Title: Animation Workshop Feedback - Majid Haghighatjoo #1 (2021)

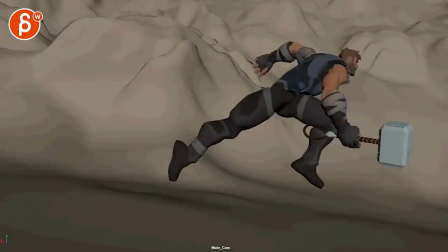7:38 that's cool there's something right let me see i feel like again with this move
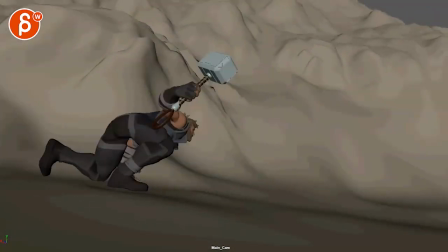7:44 there's a bit of a pop there it's almost like we're countering is a little bit stuck in 2d space through there and
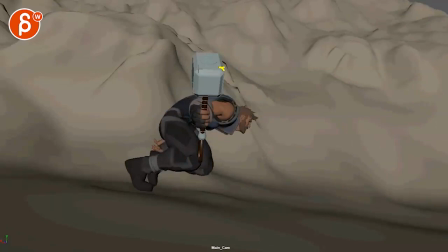7:51 then we suddenly have a big move over one frame being here visually but then on this frame then we don't continue that that big move arc over there if you're already moving this far that's your momentum initiation and you got to continue in that
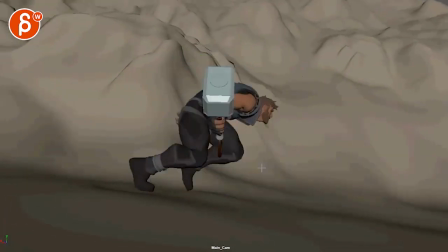8:07 arc versus doing something like that because you have that
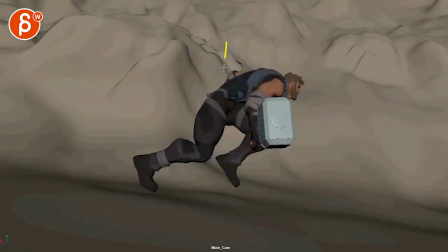8:13 one frame pop over then you go straight down into here and then here was kind
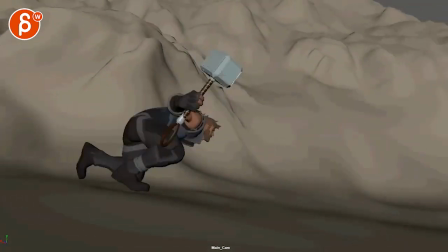8:18 of locked in this so to me it feels like it
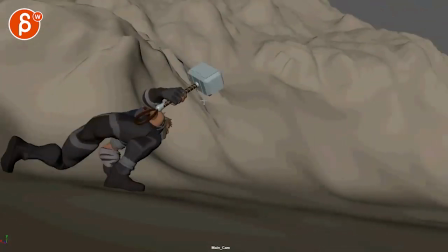8:23 could also be something where he actually through all of this lets it slip and then
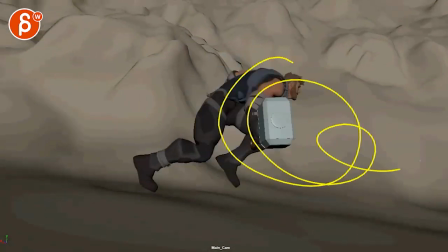8:27 does the you know grip here and it could be a could be swinging it like that
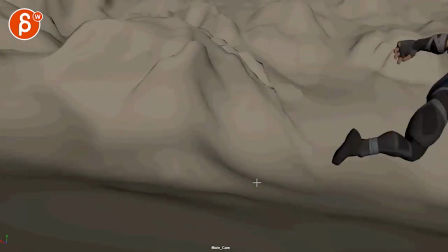8:32 that could be a moment it also feels like we're hitting
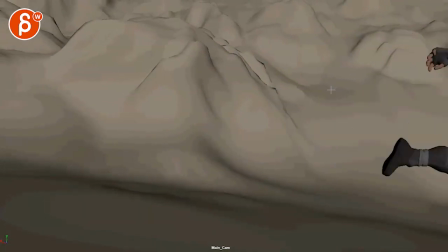8:36 this pose in that arm and it kind of stays put there's something visually we get to this
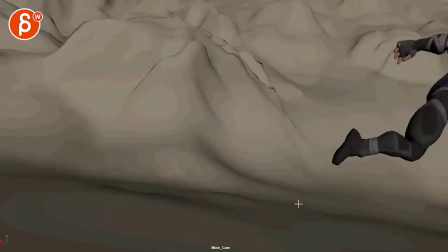8:43 and then it feels like a 2d card where it just translates forward there's no more change in the
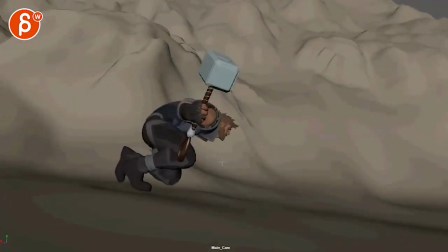8:48 pose it feels like the budget you ran out of budget there's no more money that's the last
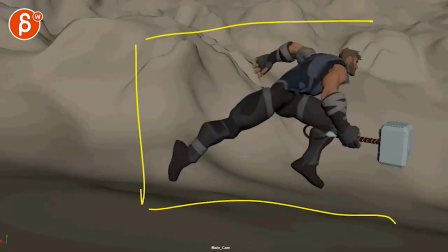8:54 pose we could afford and then that's it.
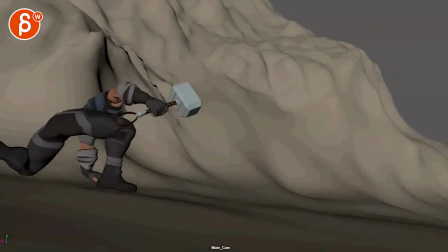8:59 This is a bit fast. I feel like if I play this 25% slower just the creature only.
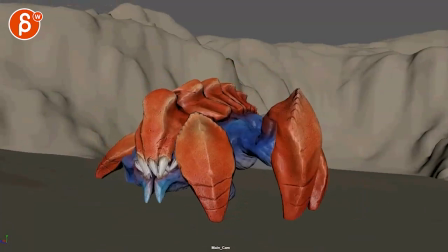9:09 Feels a bit better. This is normal speed and it is for the weight and everything out to my liking it's a bit fast.
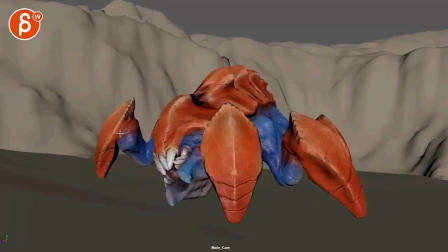9:20 Also careful when you have things like this moving forward bam it
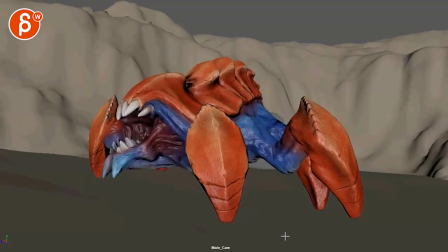9:28 hits this wall I would just overshoot a little bit soften that harsh move but funny enough I would find a way to
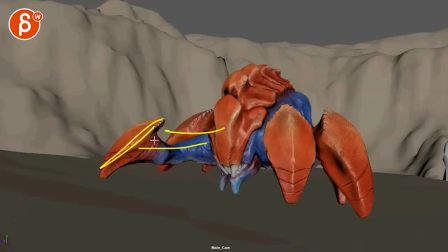9:41 I like I like this the lean back that it's more stretched out maybe there's a way for you to
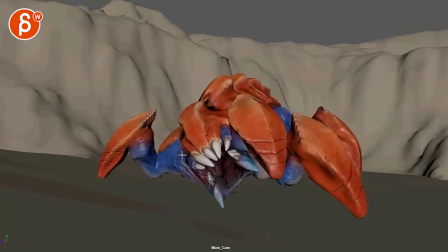9:46 get it closer only because I feel like this is a great moment for
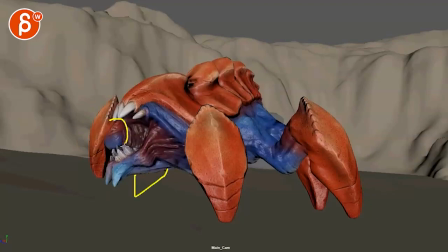9:51 this piece actually be either down here or wherever but something down here so that this this is your silhouette and not this it would be cool to see there's no frame here like you get that the pointiness
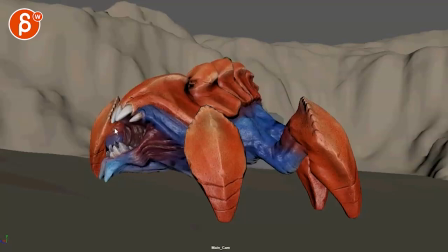10:08 that is your silhouette it's a bit more aggressive with this here versus this just forms a blob through there shout
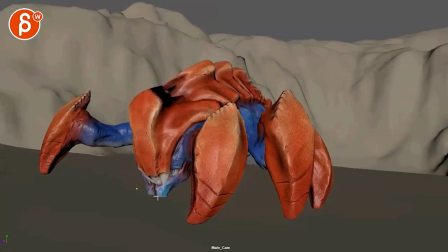10:19 out they got some intersections there
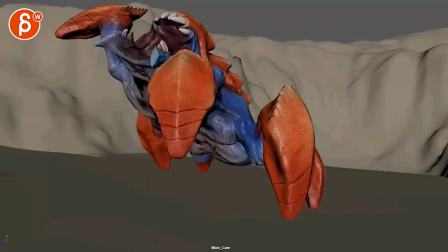10:25 and this i'm not quite buying mechanics and physics wise how long it stays off the ground off balance with nothing supporting it i know it comes back down but the hold to me is a bit long
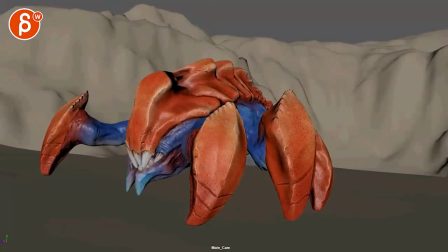10:40 on this one sorry even though this one though i guess this one could work
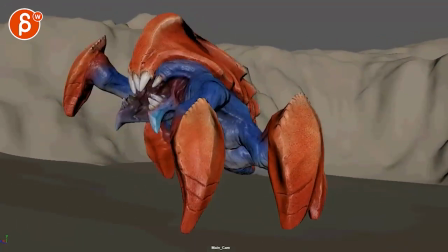10:49 and you are moving the leg forward it's not too chubby this is the one that i'm not quite buying
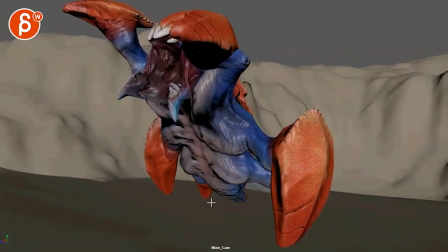10:54 here because you're going up and you always expect another drop but then nothing happens although you do have a move down it's like you have initiated the move
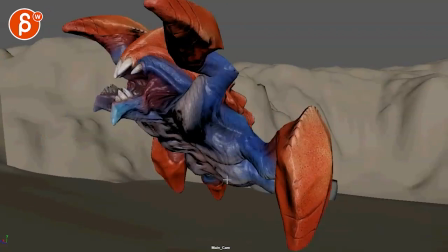11:02 and nothing happens we just go back and hold this for a bit too long just for me you would need the leg down here
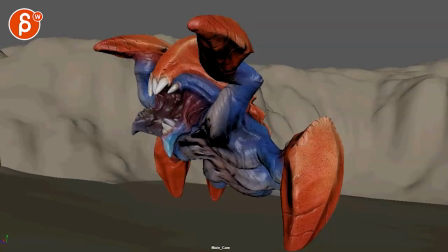11:12 you could experiment with this leg and this leg is up for silhouette or you can try all kinds of stuff i don't want to dictate that but
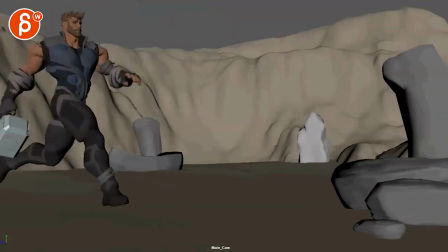11:20 here i'm not quite buying the balance and that is that all right thanks all right there's an email you can sign up you can start whenever you want you can submit whenever you want you get 16 submissions either way a like and subscribe would be awesome all right thank you